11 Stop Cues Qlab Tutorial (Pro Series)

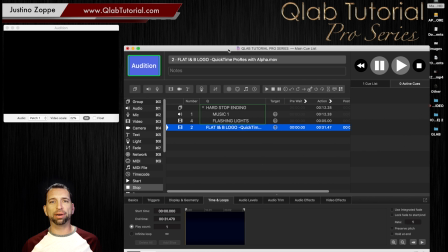0:09 All right, I'm going to show you how to do a hard stop. And I know that I spoke earlier about always using a fade out cue because fade outs look so much better than a hard stop. But there is some cases when a hard stop actually looks a lot better. And you don't have to try to worry about the sound tech hitting stop on the on Qlab at the right time.
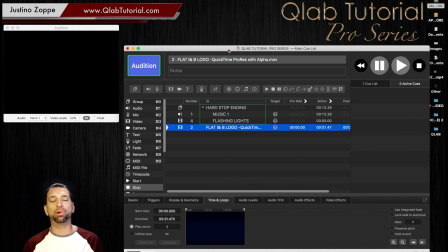0:27 You can program the hard stop automatically using a group cue. So I'm going to show you what this cue would look like without a hard stop. And remember, this would be your backdrop, right?
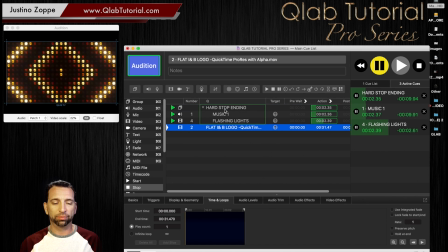Now that's actually a looping graphic.
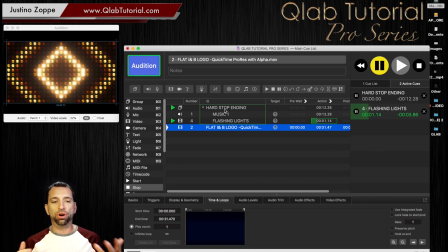0:52 I think the graphic only lasts about 4 or 5 seconds, and you don't want that crazy graphic still happening at the end of that.
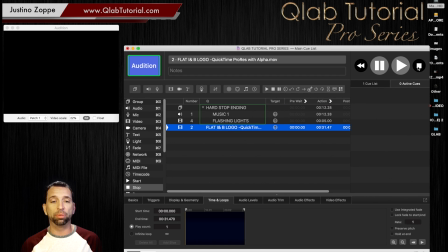0:59 And if you fade it out, it's not going to fit the music or the act at all, because in my case there's a really big hard ending to that and the lights change really quick. So I want that graphic to just stop dead. So to do that, you're just going to grab a physical stop cue. You're going to drop it right into that group.
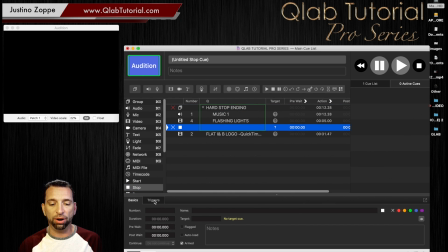1:15 And if you watched my first series, you know a little bit already about timeline cues. So we're going to go and highlight the hard stop ending group. And we're going to go to the timeline. And we're going to find where that stop is.
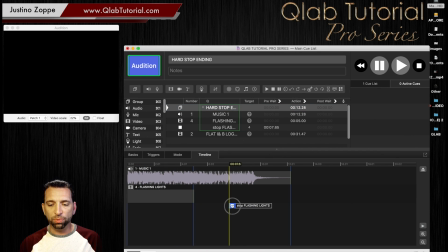1:35 Now, that's our stop cue. And we're going to drag it right to the very end of that audio track. And if we zoom in, we can find out exactly where that should go.
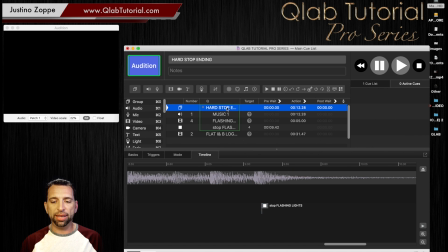1:49 And I think that's just about right. So we're going to try that track one more time and see what it looks like now.
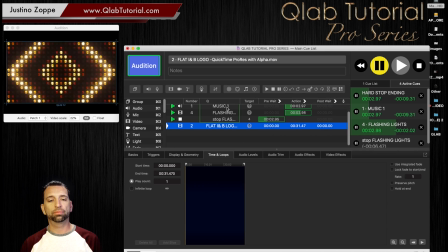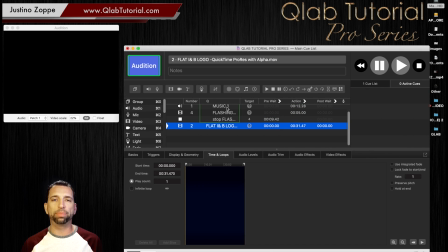2:06 So it just, that fits the routine so much better because the entire backdrop just snaps. It's a visual change. It looks so much better. You could also do a great effect in here where you actually grab your logo, put your logo right there,
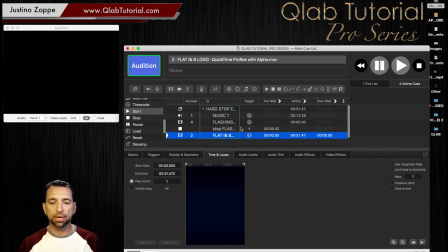2:22 and we can go once again to the main group and find where that logo is.
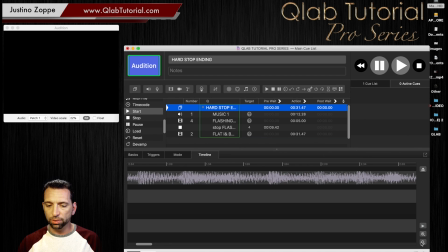2:29 Let's zoom out so we don't have to scroll that forever.
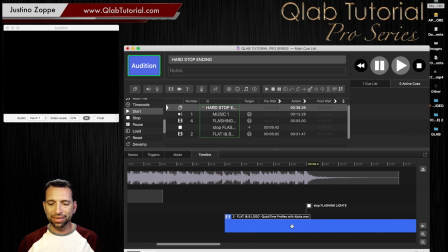2:32 And we're gonna grab the logo and put the logo to start at the same exact time that the music ended. So now there's another drastically different visual to go to. So we're gonna try this time.
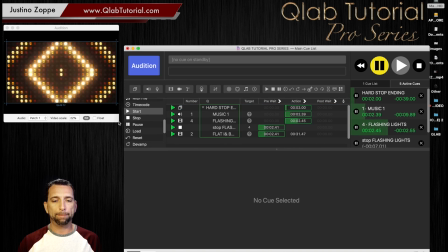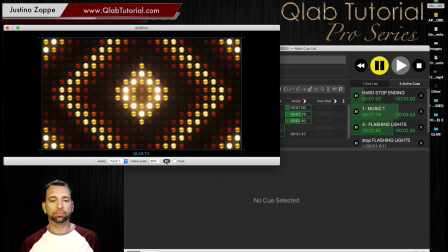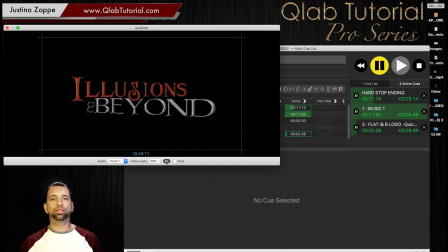2:58 So that just is such a visual. Those kind of cues were going to give you an applause break whether the trick was good or not, which is why I use them.
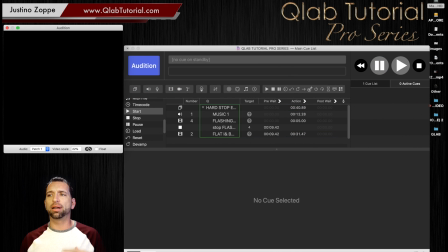3:08 And you don't even need to have a lighting cue change to that. The visual is so powerful with the video that it feels like you've changed so much in the theater, and it's just this thing in the background that works phenomenal. I've been using it for years, and trust me, those things do work.